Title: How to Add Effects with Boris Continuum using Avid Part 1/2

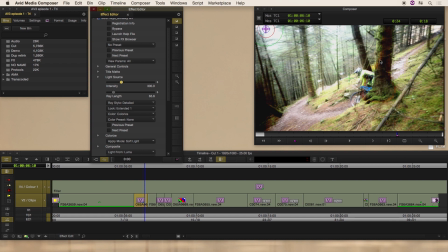The reason why I did that is I wanted to create a feeling of depth. And if you were the person watching the guy coming down this path, you wouldn't particularly see the rays passing on this side of the tree or that side of that tree. The reason why I included the rider in that is because I wanted him to pop up the frame.
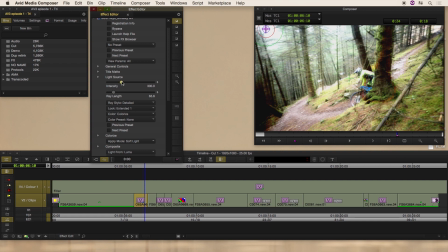Another little cool trick in Avid is if you have a slider highlighted like this one is now, you can actually type in a number, so if you want to see 200, just type it in, instead of dragging the slider up and down the scale. So my original setting for that was 93.8, and there we go.
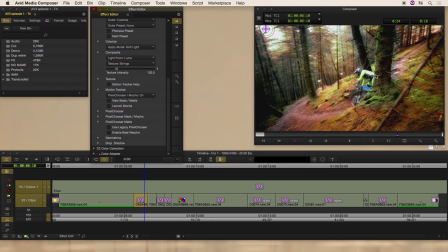If we go down to Mocha, I want to just show you how powerful Mocha is when you attach it to the streaky rays and the stuff you can do. so if we go to launch okay so what we look at now is the mocha interface
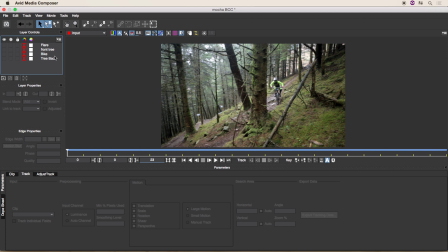if I just quickly turn all this off and go through one by one as you can see I have four tracks happening I have a tree back I have a tree front it's actually a bike I apologize and I have the tree front track going on as well and then I have my flare
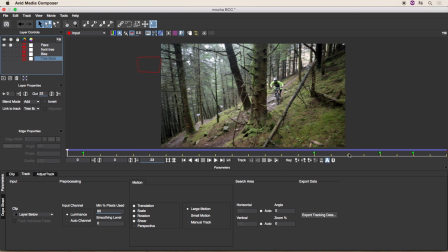track which I'm using in my camera sorry in my lens flare effect for later on and you can see it's that area there what I'll do
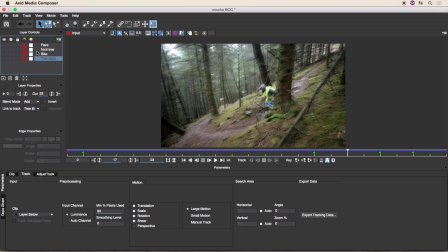is I'll give you a quick run through how mocha works what I'll do is I will delete my track on the front tree which is this one and I will recreate it for you first thing mocha is to set your tracker make sure you the object you're tracking is in the fullest point
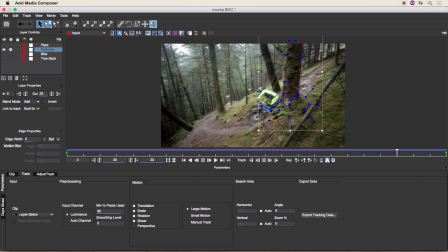in the whole frame so for me if I started there is obviously less information so but if I start at the front that's when the object the tree is
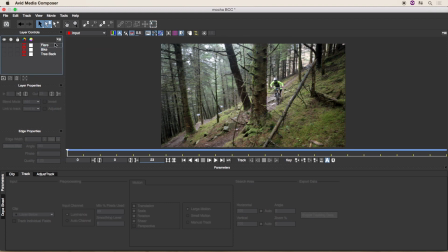the biggest so I'm just going to delete that track and I'll make a new one so best way is to value I know is to create an X-spline around the tree don't
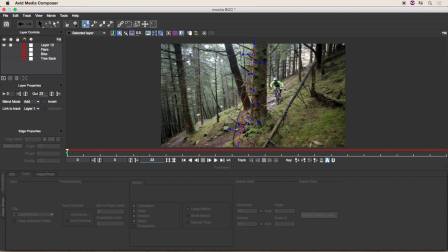have to be super critical my understanding of Mocha it is a planar tracker which means it tracks texture and surfaces not what's what I'm looking for contrast I'm sure someone will correct
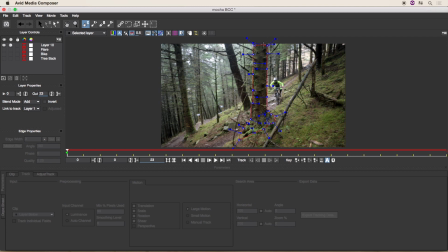me if I'm incorrect so that's my that's my bounding box if that's the correct word for it that's my track area I'm gonna track I'm just gonna put it tidy up a few little birds as you can see it zooms in on the
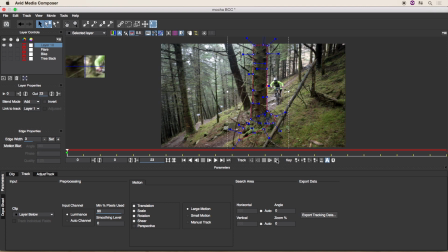pixels you've cut you've you've chosen I hit track which is a front go that will not track as my rider comes past
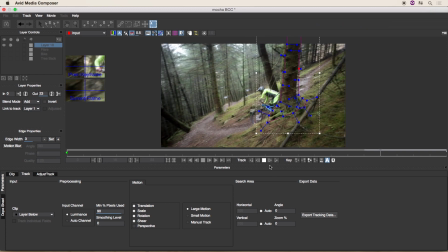the tree it's giving a good clean track it's losing a little bit there it's gonna stop it have a little bit of a fix up As you can see, as soon as you stop it, it creates a keyframe, which is the little flag-like structure that pops up. And then I can carry on tracking by hitting forward again.
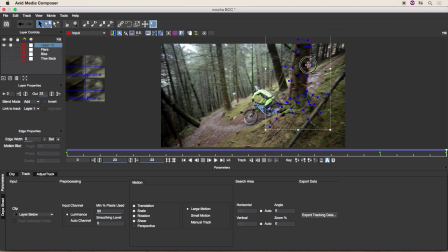And that looks really good. It's tidy up there on the back. And then I can always track backwards. That's play backwards and that's track backwards one frame at a time. Just
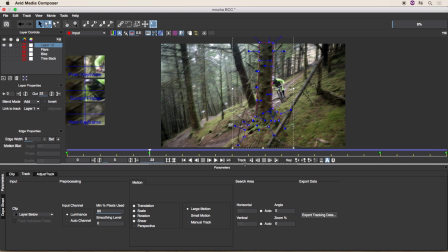going to pull that one in there a little tad. Keep tracking backwards. really good right really happy with that it's going to turn on these turn that I apologize I'm going to label that I've